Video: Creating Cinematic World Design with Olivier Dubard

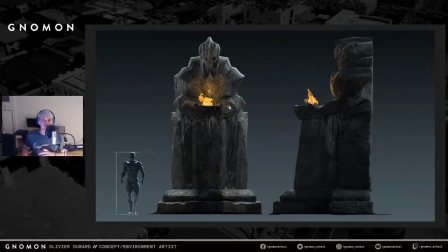49:31 And the next image is actually the raw render of the render and also the sculpt.
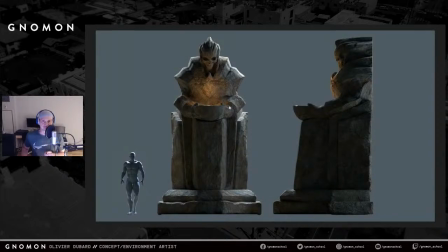49:37 So out of ZBrush, when I sculpted, it looks like that. And then I apply a procedural material. which really is not almost not much building really. The map is just a tileable texture, and that's about it. So this is the raw image out of the render.
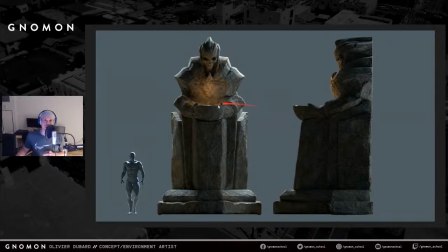49:57 So all I did really was to add 2 rim lights, and then the flame here that emulates the lights here that emulates the flame, and then I also throw in my character, which is our hero, as a scale reference. So this is a raw render.
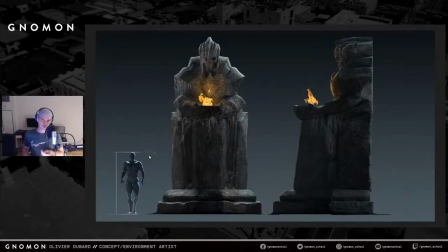50:15 This is the final image with the mood, and then the actual little, grittiness, and then what would make the concept a bit more alive and more believable. Like it has some kind of story, right?
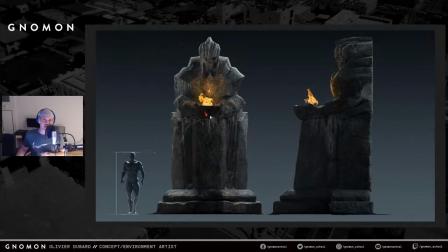50:27 It's been there for ages. There are spiders that's living on it now, and try to build some kind of storytelling with it.
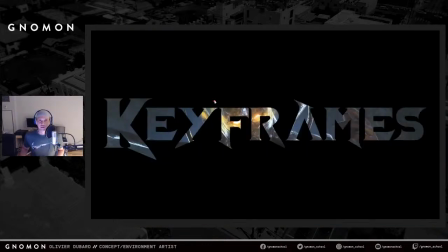50:39 And so when all that is kind of in my mind, I'm like, okay, I have the characters, I have the environments, I have the elements of the design. So I know what my world is made of. I have each element of the world already in my hands.
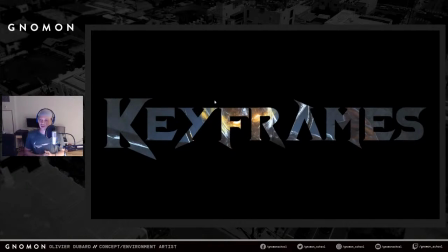50:59 Now, how can I push it a bit further and kind of show that, oh, what if we actually make a cinematic out of it? What if we would make the actual movie? What if we would make a short pitch, right, to show to producers or whatever?
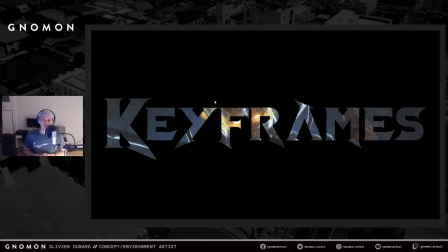51:15 I just thought it could be a good idea to make a few keyframes based on the storyboard that I made.
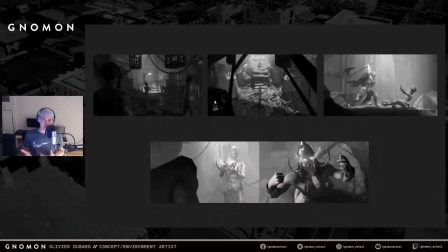51:22 So I would go back into Octane, because remember my set is actually built already, right? I already put it all together in Unreal. So all I had to do is to export all that. Then what I did was just like, okay, let's just add a few more elements.
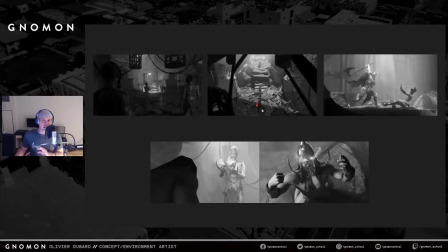51:36 So I redesigned the statue, so they're in there. And then I put the skulls, and that was from my original ideas. And I was like, okay, I want skulls on the ground. I didn't put any candles. That was too much. And since the set is already built, all I had to do was like, okay, I have my storyboard,
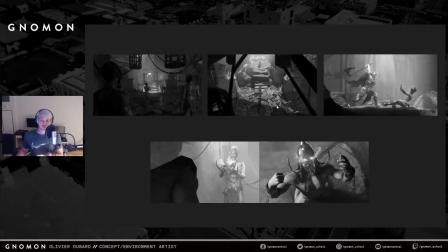51:53 so I have images that I can lean on. So I put my cameras everywhere in the set, and kind of readjust the lighting per shots. And I did a set of thumbnails, like you see right here, based on these images.
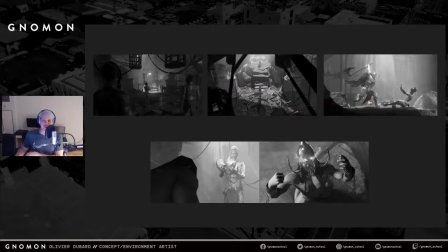52:13 They're not necessarily in order, but I picked the images that I think would sell it better for this little pitch. So this is what I have, like the same thing that I did for the environments. I would render in black and white and work the composition, work the lighting,
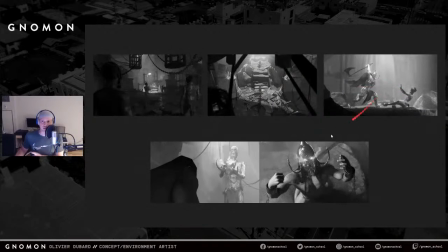52:28 making sure I direct the eyes wherever I want to direct it, and whatever feeling I want people to feel when they look at the image.
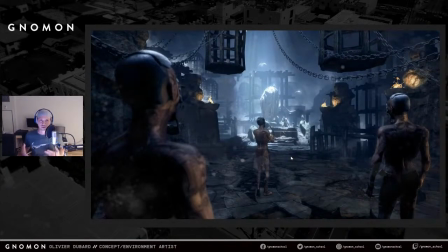52:37 And this is the first keyframe when those fanatics they get in, and then they go towards the altar where our hero is being kept prisoner. He's holding the helmet because he's gonna actually perform the sacrifice on our hero.
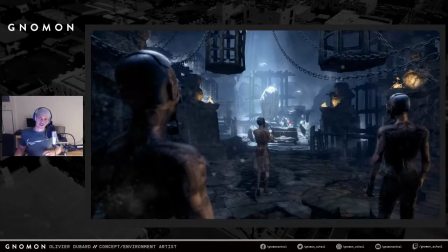52:55 And here, remember guys, when I was talking about every step is improving, the designs from what I've done before. So every time I do a new image, even if it's actually almost similar to the first design, I was thinking, okay, let's try to improve that.
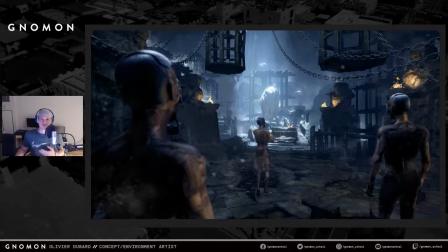53:15 Let's try to enhance the first image that I had, which was just the environment design. And here there's a bit more storytelling, right? I was like, what we had before was just the environment. Here it's more about something is about to happen.
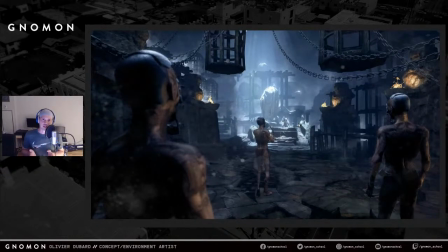53:29 So maybe we can kind of put things in it that can indicate that, well, something bad is going to happen, or it's not a good place to be, right? So I put a bunch of ravens, and I was like, they're all circulating around him.